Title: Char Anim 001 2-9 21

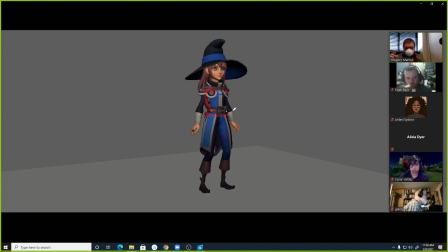I think that biggest stretch you have in there, I would sort of reduce that by a little bit, like scale that curve down just a little bit. I think a lot of what's going to make this read clearly is the
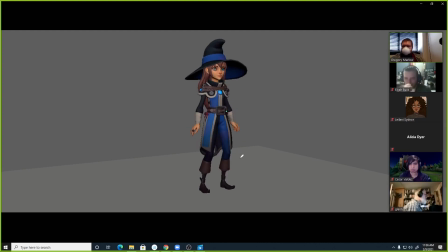overlapping action of like, is this a breathe cycle or is it sort of like a bouncing, like eager to go? And if it's the eager to go, you're building some overlapping action into the poses. But I think like once you put this in spline and start smoothing some of that,
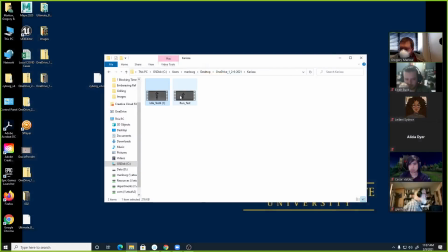I think it will really help. So the other thing she has is a run test.
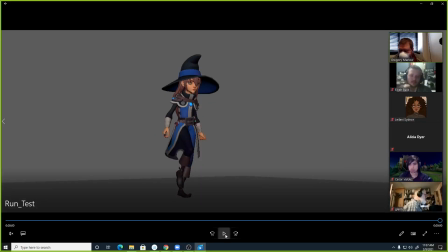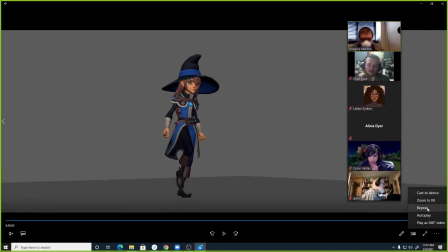Repeat. I'll move this. And it's not reading as a run to me. It's reading more as a fast walk, but I think that's fine. If this is the speed and the energy you need to, or you're wanting the character to go in, it doesn't have to run.
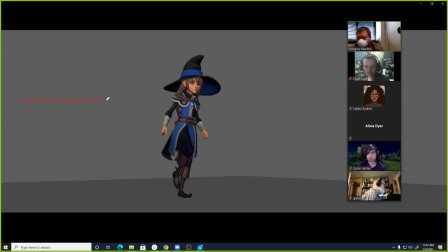We'll go over this a little bit more in the rest of the class. The difference between a walk and a run, like a speed walk and a run, isn't just the like speed of stuff. It's that a run, the character completely comes off the ground.
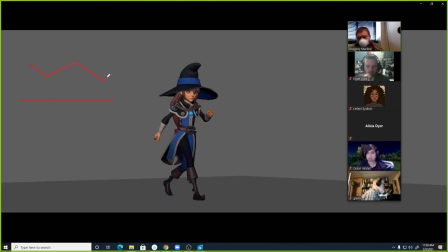Like there's one frame where the character is like completely up in the air, you know, like something like this, right? You got the arms back here, whatever. And in a walk, that never happens. In a walk, at least one limb or one leg is always, or one foot is always touching the ground.
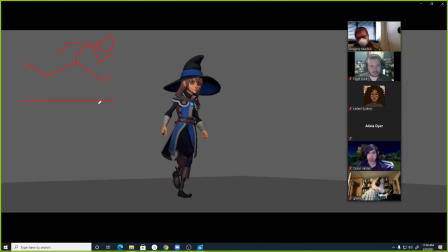Even a speed walk, it's always touching the ground. And the reason for that is because this is kind of like a hop right? It's like your character hopping up and down over and over again in a run. And that impact is hard, right? A speed walk is really like trying to reduce that impact.
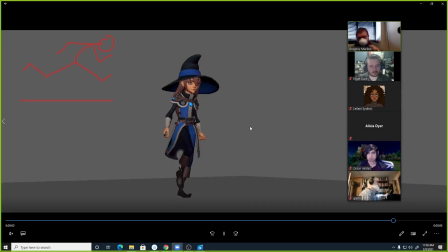And it's the point where you go from speed walk to jog that you actually start leaving the ground, and then run is like these leaping bounds you're making. So this is reading like speed walk, which is perfectly fine if that's what you're going for. Feels like it's got a little bit of a...
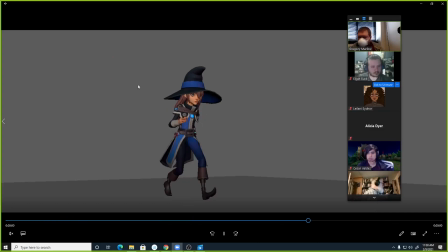so with any cycle, something that will make a cycle feel like a limp or something like that is if it's kind of asymmetrical.
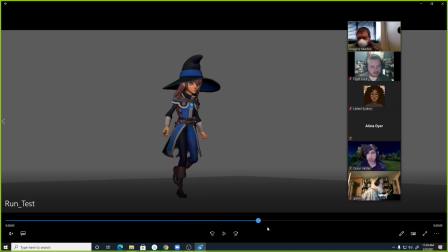And I can't see exactly what's asymmetrical, but one of the motions,
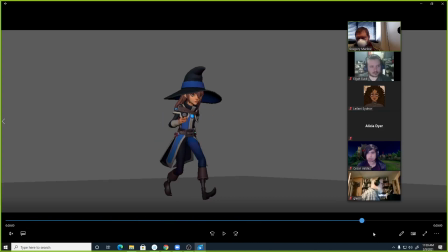and it feels like it's maybe the lean from side to side, is bigger than the other.
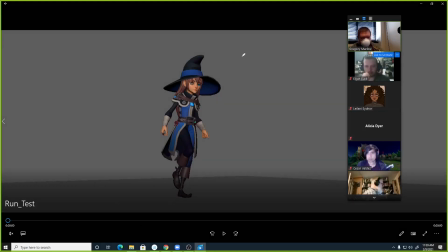And so what you'll see in your graph editor later is like, let's say this is 0,
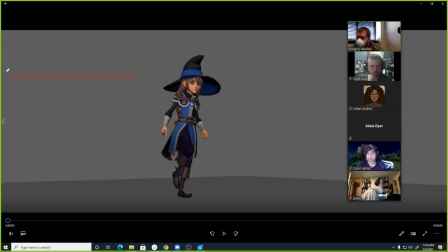and in your curves, you'll either see something that looks like, like these two humps, right? And if one of these humps is way bigger than the other, right, like you get like that and then like that, right?
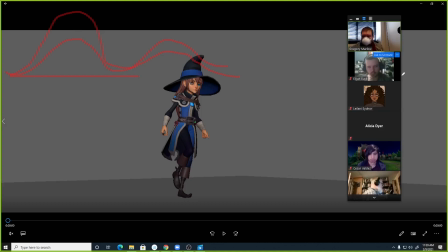Then that's where you're getting that asymmetry, right? It may also not be two humps. It may be like an S shape. You get this down the center, and you may have something like this, right?
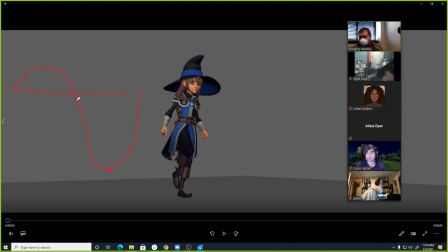And really what that means you need to do is take that point and move it down to something like this, or vice versa. Take this point, move it up to something like this to get a little bit more symmetry. And it doesn't have to be exactly perfect, but when one side is doing something different than the other side is doing,
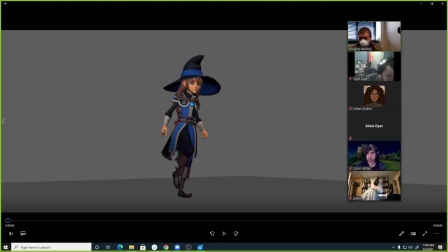we have especially in a walk cycle or a run cycle, we have a tendency to read that as a limp.
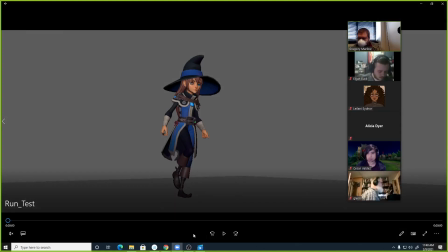And I'm kind of seeing something in here that's just feeling a little asymmetrical.
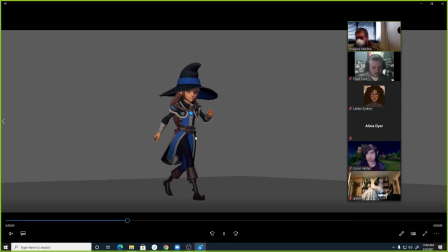And it may be how much her hips are going up and down, or it may be like how big she's swinging one arm compared to the other. So I would do a quick comb through to make sure that's working.
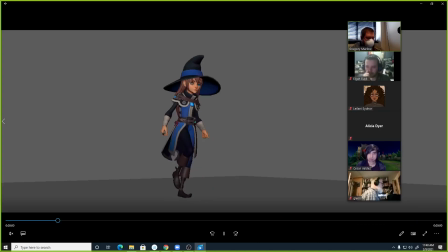The other thing is make sure her upper chest, that you're getting some rotation in that. Like this mass right up here. Make sure you're getting like some twist in that or some lean to that, just to keep the spine from getting too stiff.